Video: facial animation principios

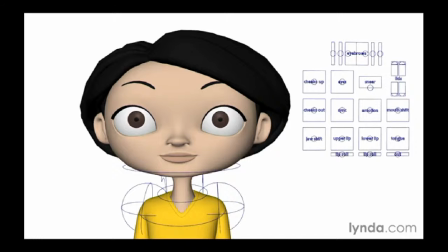16:36 So the shape of the eye, the outline of the eye, has an effect on mood as well. So in this case, we've got a neutral pose here, and we have the eyes pretty much wide open here. So this gives you a different mood than if we were to change the shape.
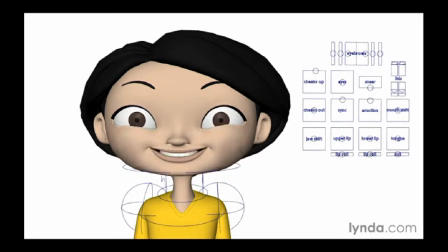16:54 So let's do something a little drastic here, and let's do an extreme happy. So in this case, I've actually changed the shape of the eyes. They were almond shaped, and now we've kind of made them a little bit different. We've kind of created an underside arc here,
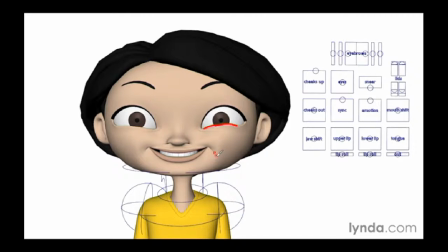17:10 and this gives us a sense that the cheek is really puffed out and that she's super, super happy. And really, what's really driving this particular pose or facial expression is the eye and the way that that cheek cuts into the lower part of the eye.
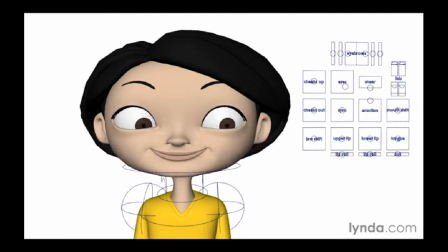17:28 Now if we do something a little bit different, maybe we relax those eyes a little bit and we make her look away, again we're getting a different expression. So in this case, we're getting the eyes really wide open here, so we've got a nice arc here.
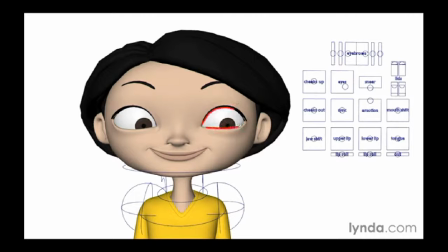17:45 But again, we've got the lids mostly closed here. And so this is giving us a little bit different expression. Now if we drop the top lid, again, it's changing the emotion. Now here, maybe she's surprised and happy about what she sees.
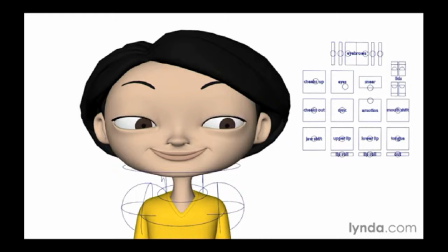18:04 Here, she's a little bit more devious. You know, she's a little bit more sly, and that's because we've closed the eye. And again, the shape of this eye plays a huge role in how we perceive this character's face. So by closing down those lids,
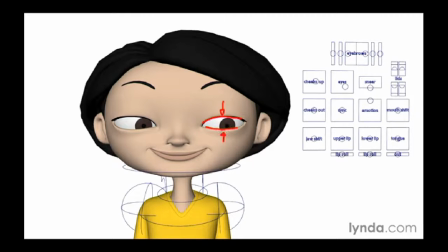18:24 narrowing the eyes, we change the emotion that the character is communicating. If we take this same emotion, add a little bit of sadness to it, again, we're changing this. And if we want, we can even drop the eyelids further.
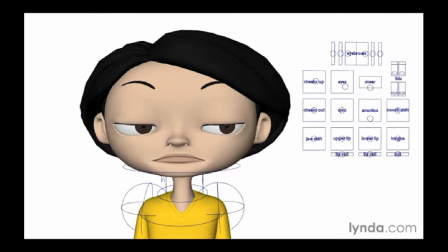18:40 So if we drop the eyelids, so now it's open here on the bottom. Again, we're looking at white space here, and we're getting a little bit of white space here. But the most important thing is that we're getting almost a straight line right there. And that changes the mood, again, to one of disapproval.
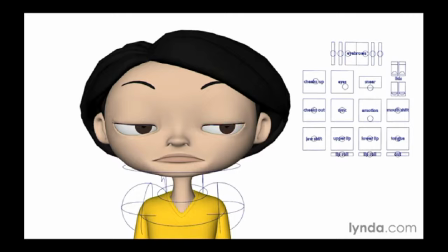19:00 So she's not very happy at this point. Now, if we really narrow the eyes, you're seeing that we're going from disapproval to really kind of upset. So the eyes are very important to your character. The direction of your eyes will communicate a lot, as well as the shape of your eyes.
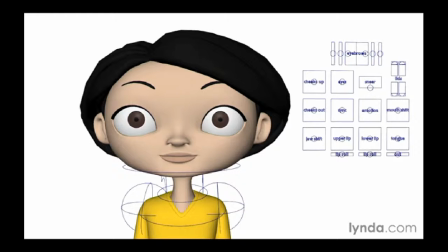19:20 So pay extra attention to your character's eyes when creating facial poses.
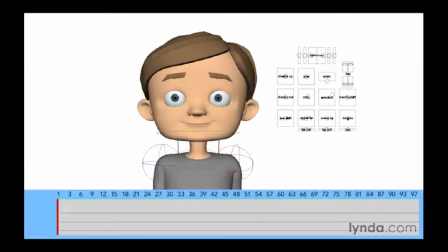19:28 Now let's animate a scene that has a change in facial expression. For this exercise, we're going to do a simple double take. Now this is a classic reaction shot that you'll see in a lot of cartoons.
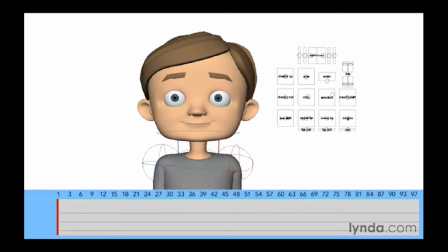19:44 And what happens is the character observes something, he turns away from that thing, and then reacts and then turns back and looks at the thing again. So that's where we get the double take. Now, how you animate the double take is really going to be up to you.
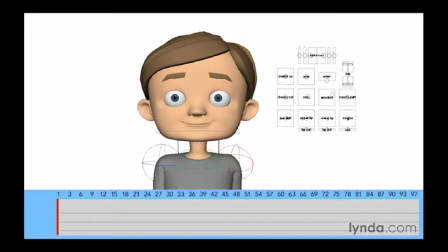20:01 But one of the things I would suggest is that you think about how you want your character to move and react and sketch it out a little bit.
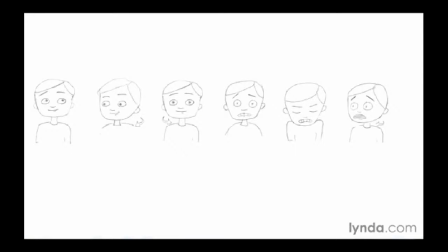20:11 So I've got a sketch that I did for this particular character, and this is kind of how I want this to go. And this is a pretty much a standard type of double take. So we're going to start off here with the character just kind of passing time, really a very neutral expression.
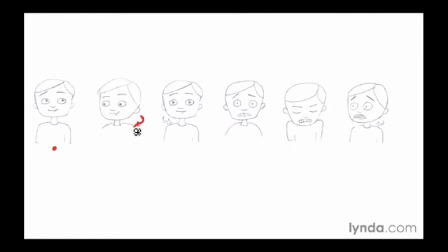20:28 And then he's going to turn his head and observe something, turn back with that same expression, kind of a neutral expression, like almost like as if nothing happened. And then here's where the fun part comes.
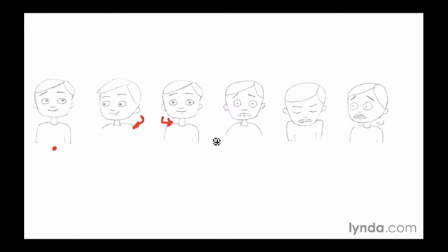20:42 We're going to have him slowly react. Okay, so this happens fairly slowly, and then he's going to anticipate and then do another head turn with a much different expression.
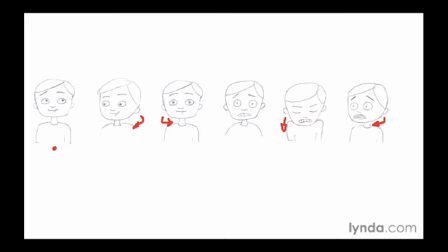20:59 So once we understand what to do with our character, let's go ahead and start posing him, and we'll do that next.
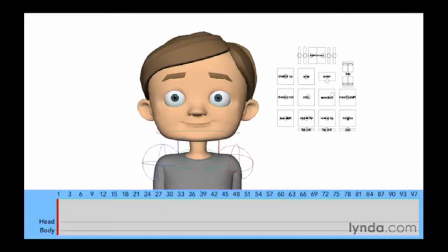21:11 Now we have our basic shot planned out, and if you've thumbnailed it, you'll know the poses that your character needs to take. So the first step is to get the rough poses into the timeline, and then make sure that the timing of the character's motions is correct.
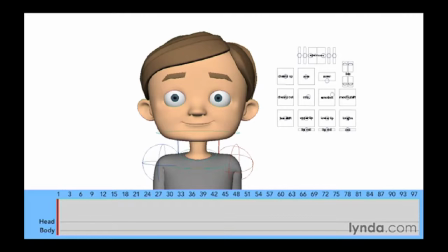21:29 Now we're going to be focusing mostly on the body on this first pass. Now even though this is a facial animation course, remember we have to animate the entire character. So the body motion of the character will also drive the face and the facial expressions.
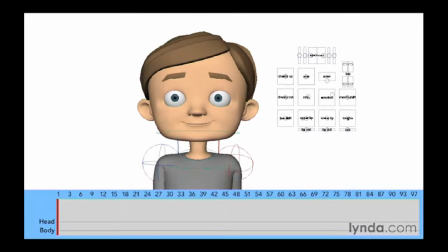21:46 So let's get started with blocking in our rough pass. Now for my animation, these are the thumbnails that I have.
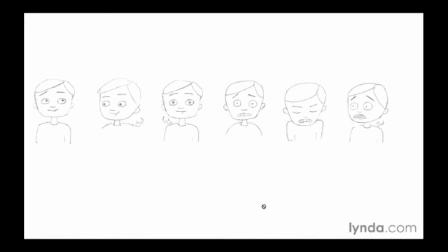21:55 So I'm going to try and get these 6 or so poses into the timeline so that way we can have some timing.
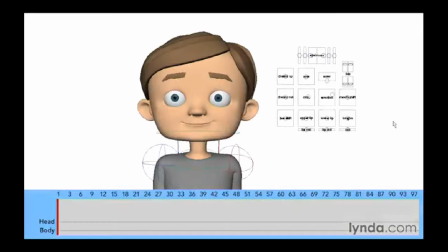22:03 Now the first thing we need to do is have an initial pose for the character. So in this case, I want him to be kind of casual, kind of looking up and away to his left.
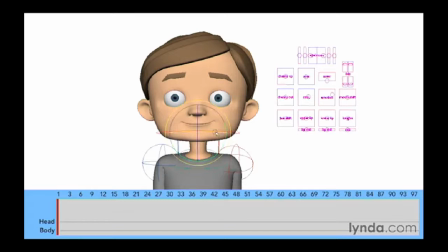22:16 Now I don't want his head straight on like this, so I'm going to turn his head a little bit and just a little bit up. Now when the character is looking straight at the camera, it's a very strong pose,
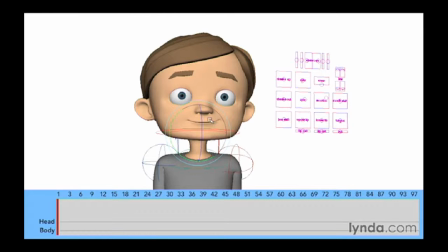22:29 and you kind of want to save those for those moments where you need it. So generally try and keep your character off to one side or the other. So I'm going to start off with my pose here, and I want to make sure that I'm setting keys for this.
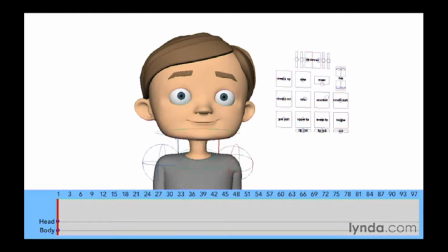22:46 I'm going to set a key for the body and for the head. Now this initial pose, I want to hold it for just a little bit so that the audience can recognize that the character is in this pose.
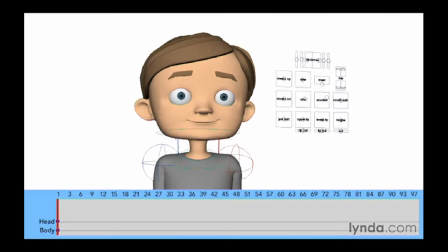22:58 If we start the head turn into the second pose immediately, we won't have a beat for the audience to get used to the scene. So I'm going to give this about a quarter of a second. So I'm going to go up to frame 6.
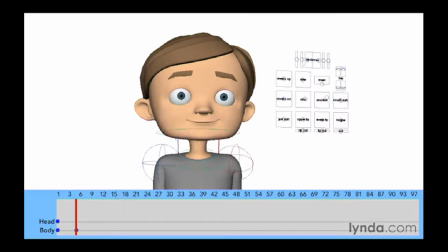23:13 And I just want to make sure that I set keys for this. So these keys here now just are a hold of the character. So the character's doing nothing at this point. And that's fine. And now we need to move into the next pose. And the next pose is the character looking to his right.
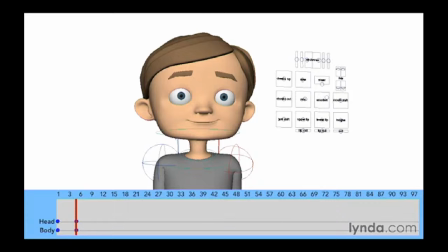23:32 So now the question is, how fast is he going to turn his head? Well, in this case, I want to start off slow, and then when he has that sudden realization, then I want to speed it up.
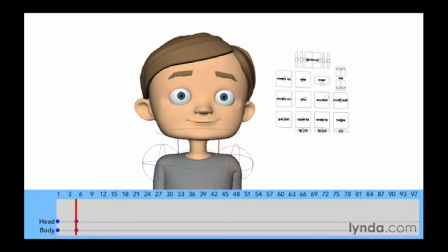23:45 So this, I want to kind of just be casual with this. So I'm going to give it about a half of a second. So right now I'm going to go from frame 6 to 18, and that'll be a half second. And let's go ahead and just turn the head. So I'm going to go ahead and turn the head a little bit.
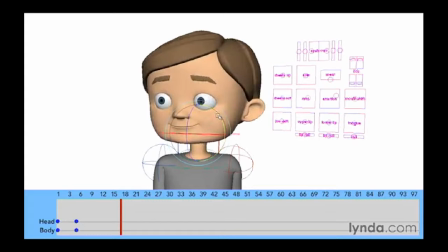24:05 Give it a pretty good pose here. So that way he's looking off to the other side here. And again, set keys for the character's head and body. So now we've got just a real simple pose.
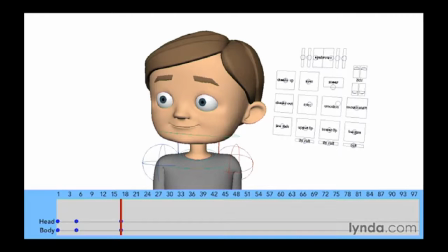24:22 Now I can do another in between here, because typically when a character rotates his head, he dips his head, he blinks his eyes and stuff. But I'm not so concerned about that right now. I just want to, again, get the broad timing.
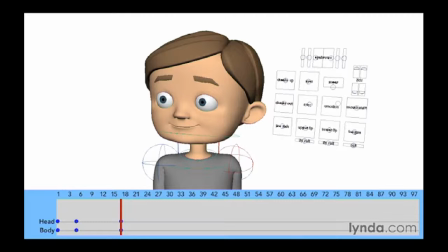24:36 So now he needs time to observe what is happening. So again, I just want to give it a little bit of time. So in this case, I'm going to give it another 12 frames. So I'll give it about 6 seconds.